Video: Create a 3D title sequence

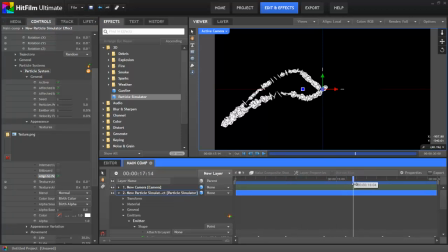252s
Finally, let's add a bit more variation to the effect.
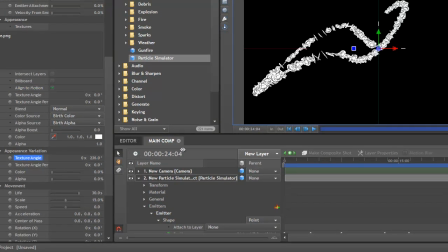255s
In Appearance Variation, I'll increase the texture angle variation, which ensures that every particle has a different rotation.
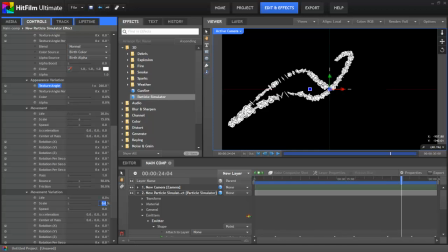262s
Then in movement variation, I'll change the scale variation to about 6. Okay, it's time to change the colour, which we can do in the appearance section. We'll go for this default orange. It's also worth increasing the colour variation, although not too much as that makes it look completely mental.
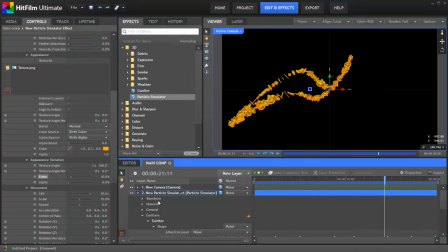278s
Around 10% is enough. Now that we have our particle string, let's select the particle simulator layer on the timeline and hit Ctrl D to duplicate it.
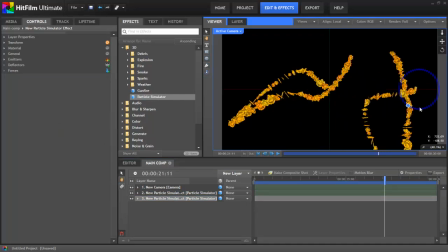287s
I'll spin it around and move it to a new position, then make another duplicate. Again, rotate and reposition using the viewer widgets.
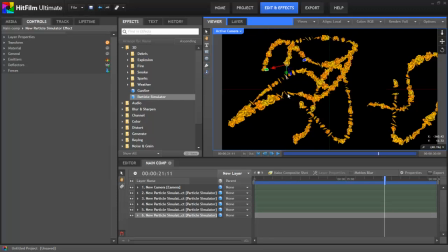294s
Once we've got a few of those going, we can now move on to creating the dust. This is a completely separate particle simulator, so let's drag on a new one from the effects panel. We'll
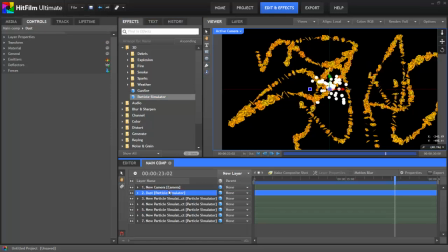303s
rename this by pressing F2 and typing in dust, just so that we can easily identify it.
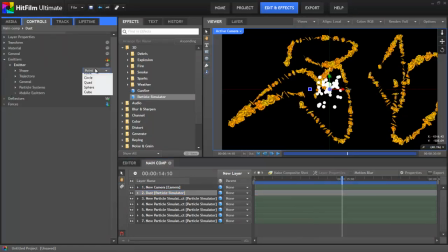308s
First, let's go to the emitter shape properties and change the type to sphere. I'll then increase the radius so that it fills the frame. This means that the particles will be created at random positions within that sphere shape. In the particle system, we'll bring in another texture.
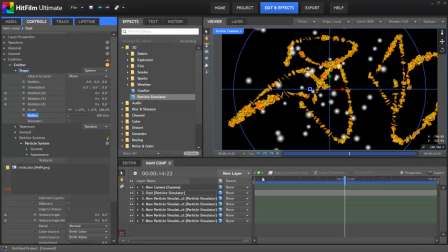322s
Let's use the circle blur texture, which is nice and simple. I'll also change the colour to the same orange as the other particles.
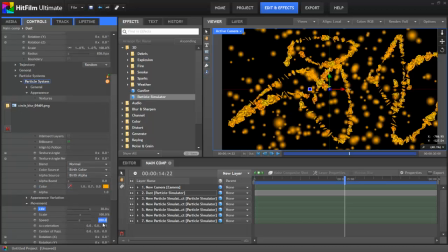329s
In the movement group, let's increase the life to 30 seconds to make sure the particles stay on screen, then drop the speed down to 0 and reduce the scale to 10%.
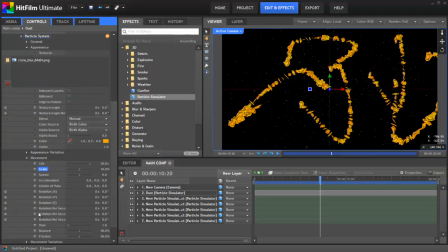339s
In movement variation, I'll change the scale variation to 10% as well. This means that the scale of any individual particle can vary between 0% and 20%. Now for the fun bit. Clicking the Add button next to the Forces property group adds a new force.
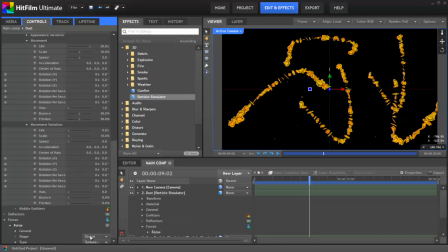354s
We'll change the type to Turbulence and reduce the strength all the way down to 1%.
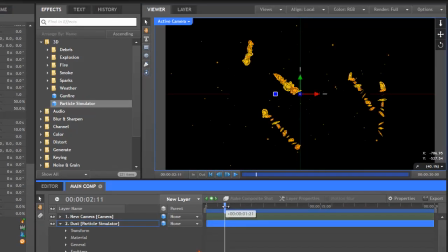359s
This now causes the particles to move about randomly in a kind of swarm-like behaviour.
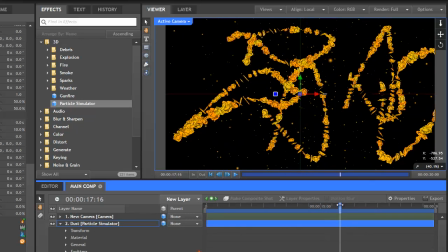364s
There's rather too many particles whizzing about by the time we're a few seconds in, so let's just scrub through the timeline and find the point where there's a good amount.
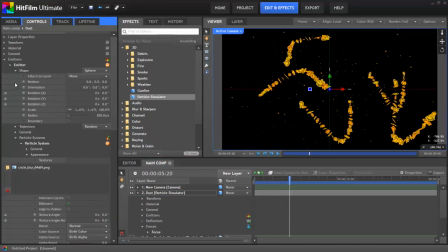372s
In the Emitter General section, I'll now turn on keyframing for the active property by clicking the grey circle. I'll then move forward one frame and uncheck the toggle. That means that no new particles will be created from this frame onwards.
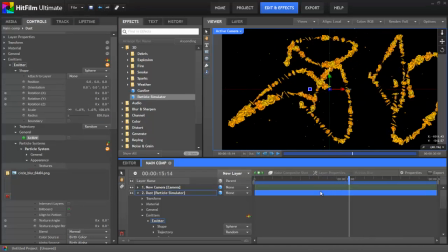386s
The shot looks a lot more dynamic if the particle systems are all rotating. While I could animate each one separately, it's much easier and a lot quicker to use a point to drive them all. To start with, I'll add a new point from the new layer menu. And then in its transform group, I'll turn on keyframing for the rotation Y property.
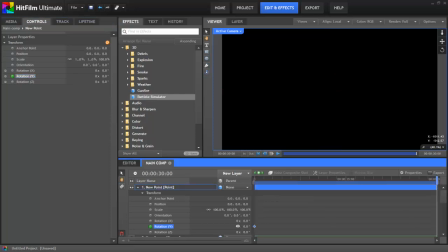404s
I'll then skip to the end of the composite shot and increase the number of turns to 4. Back on the first frame, I'll now select all the particle simulators by clicking on the top one in the timeline list, then holding Shift and clicking on the bottom one.
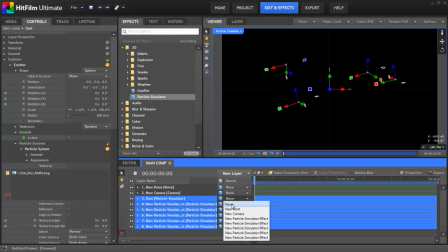418s
I can now select the new point for all of the layers using the parent menu.
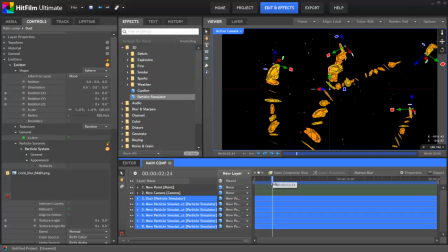423s
Scrubbing through, you can see that all the particle effects are now rotating with the point layer. While I've got them selected, I'll also turn on Motion Blur.
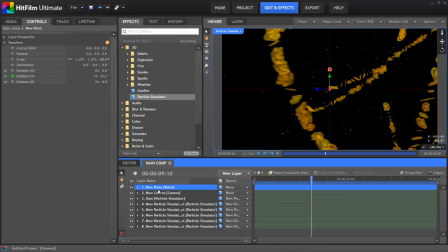431s
While I remember, I'll actually rename the point to Rotator, again just for reference. One side effect of the Motion Blur technique is that it can introduce slight transparency to particle effects, which you don't always want.
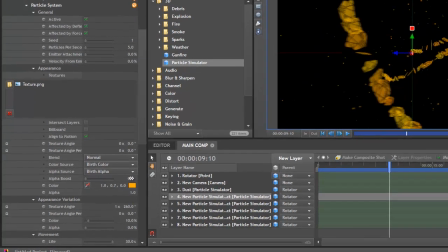443s
To counter this easily, you can just use the Alpha Boost property in the Particle Systems Appearance group. We'll just increase that for each of the particle string layers. All the particles are a bit too clear and bright.
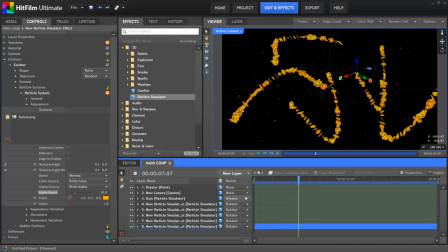454s
This is because HitFilm is just using a basic ambient light which hits 3D layers from all directions. It makes them easy to see and easy to work with, but it isn't very atmospheric. Let's add a new light layer to fix this.
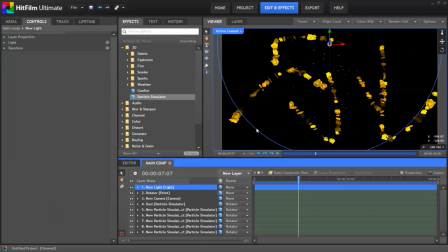467s
New light layers default to a point light, which emanates light in all directions from a specific point and is instantly much more compelling. I'll just move the light down a bit so that it's right in the centre of the frame. I'll also take this opportunity to hit F2 and rename it Key Light.
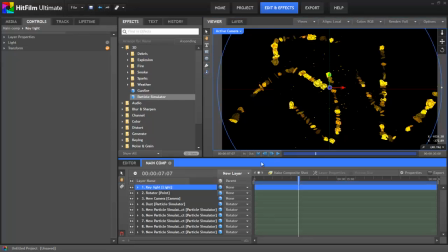483s
The problem with this is that some of the particles are pointed away from the light, so they aren't receiving any light at all.
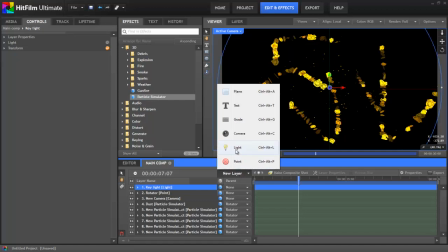488s
To counter this, we'll add a second light. For this one, I'll go into its layer properties and change it to an ambient light.
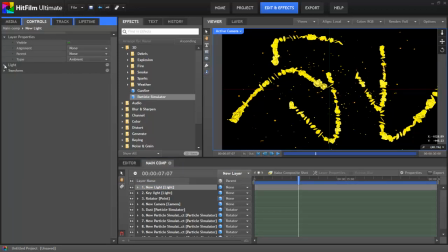496s
This is pretty similar to the default lighting setup, so objects are now lit equally from all sides.